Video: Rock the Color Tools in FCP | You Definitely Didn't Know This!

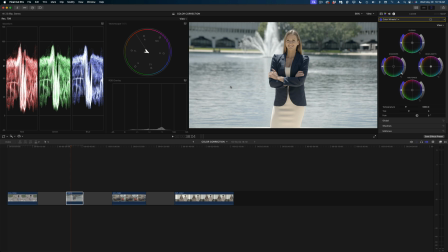Here's a secret about the color wheels that you definitely want to know. I'm going to double click the top of the inspector window to expand my inspector,
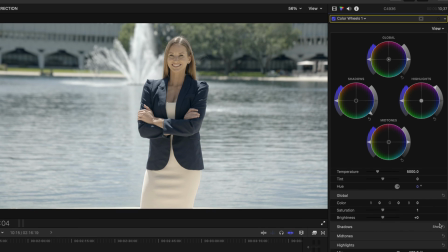and then I'm going to reveal all of these different sliders for global, shadows, midtones, and highlights.
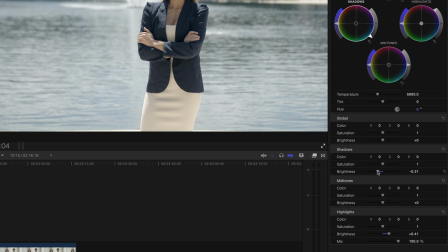What I want to show you is that while I've reached the end of the dial here on the shadows, if I use this slider, I can actually bring it even further.
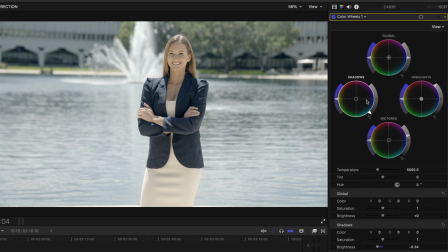So when you're using the color wheels, I wouldn't really reach for these dials here because they are limiting.
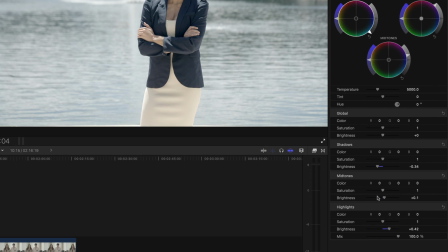You're better off expanding all of these sliders and using these instead.
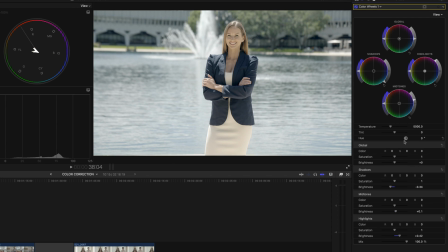You'll have better range. Okay, so I've got my exposures here. Let's play with the saturation. I'm gonna crank up the global saturation just to bring some life back into this shot. And then I really wanna bring up the blue in the water, so I'm going to crank up the saturation on the highlights a little bit.
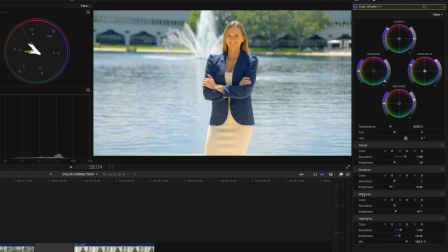And then I do feel like her skin is way too saturated, so let's bring down the mid-tone saturation. And I wanna make that background pop a little bit, so I'm going to bring up the saturation on the shadows. All right, now generally speaking, I think this shot looks a little warm.
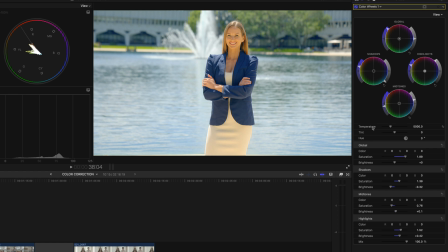So what's different about the color wheels than the color board is that you can change the color temperature using this slider here. So bringing it to the left kind of cools the shot off. All right, now let's focus on her skin tone. I definitely think she looks a little yellow, a little green, but let's confirm that using the crop tools.
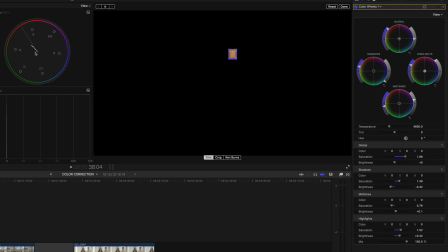And so yes, you can definitely see that it is too green. So I have a couple choices here. I can move this mid-tone puck more toward the reds, or I can use this slider here, the tint slider. If I bring it to the left, it makes everything more green. If I bring it to the right, it brings up the reds.
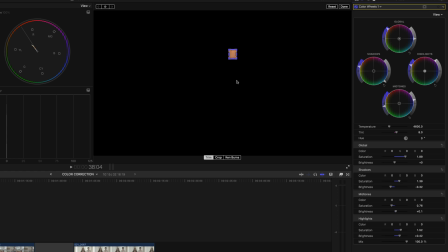So I'm gonna nudge it just a hair to the right. And I actually think that this waveform is sticking out kind of far in my vector scope for her skin tones. So I'm going to dial down the saturation on the mid-tones a little bit, so we're a little less saturated.
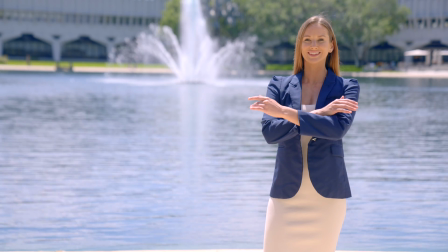Let's reset the crop and check our work. And this shot looks really great. Before we move on to the color adjustments, I've been meaning to ask you, do you guys like this song? Do you like these graphics you see me use in my videos? They are all from the sponsor of today's video, Motion Array.
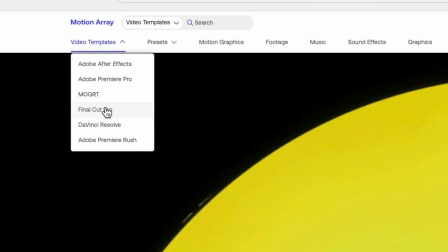Motion Array is a one-stop shop for Final Cut Pro users like you and me. They have so many templates for Final Cut Pro. You've got text templates from every style. Some of them are really dynamic and some of them are really clean looking.
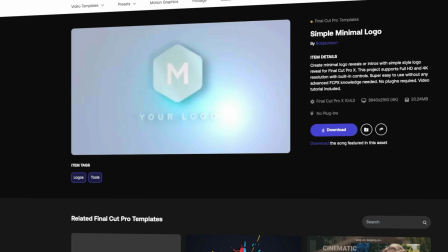You've got transitions, effects, logo reveals, I mean, anything you could possibly need for your creative projects.
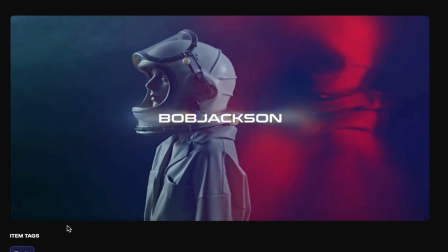And the other thing is that all of these templates are always on trend, so your videos always look fresh. Everyone in my office loves Motion Array. When you're feeling really stuck with the project and you're trying to give it a little extra sizzle,
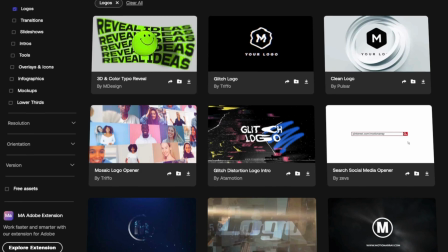Motion Array always saves the day because they're constantly adding new templates for Final Cut Pro users.
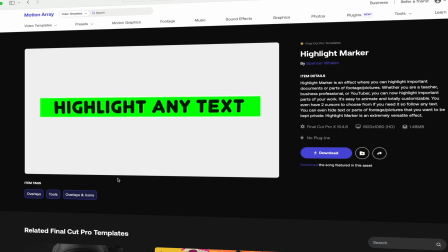And you know that I am an Apple Motion creator and I can totally make these things on my own, but why?
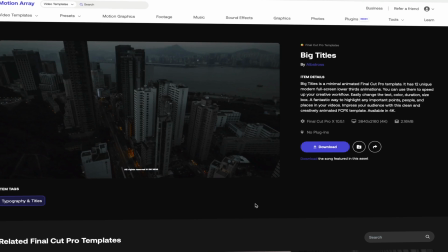These Final Cut Pro templates are gorgeous and easy to use and they just make everything faster.
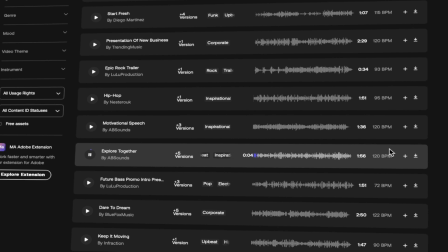But Motion Array doesn't just have templates for Final Cut Pro, they also have a huge music library,
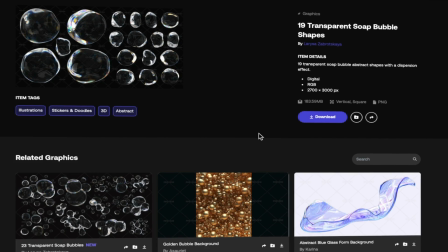stock video, high-res graphic elements, and LUTs.
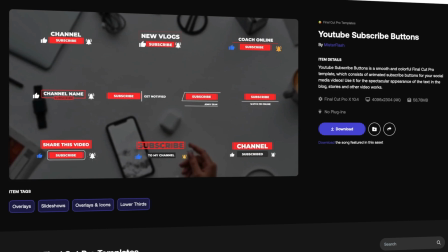If there is one site you need to subscribe to as a creator, it is 1000% Motion Array. I've already made a full tutorial on how to install templates from Motion Array in Final Cut Pro. I will link to that video down below. And if you've never used Motion Array, I'll link to that too. All right, let's keep it going with color adjustments.
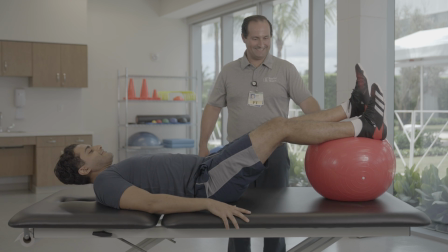Here's our next shot, and this one's real tricky. One, we have a mix of natural light and artificial light.
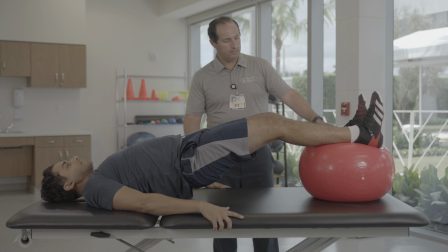Two, we have really saturated colors here. We've got this red ball, and we've got these traffic cones, bright orange.
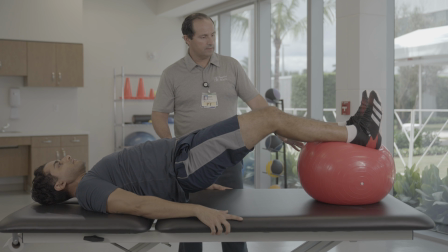And three, we have two different people, so we have two different skin tones to worry about.
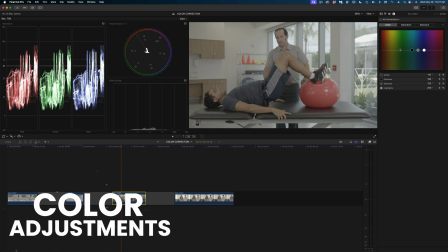For this one, I'm going to use the color adjustments tool to correct it. So let's apply our color adjustments.
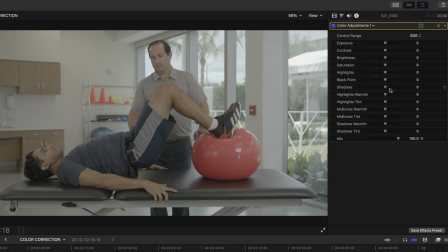Of course, as you know, I'm going to start with my exposures. Let's reach out for the shadows slider, and I'm going to dial this down.
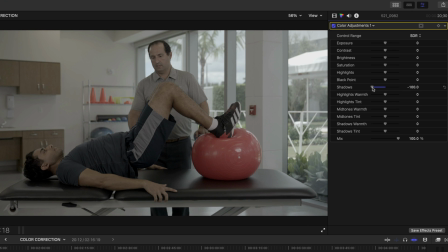Now, at first glance, I can only bring it down to a value of 100. It seems like the range is very limited. However, if you select these numbers here, hold down your mouse button, you can go all the way down to 200.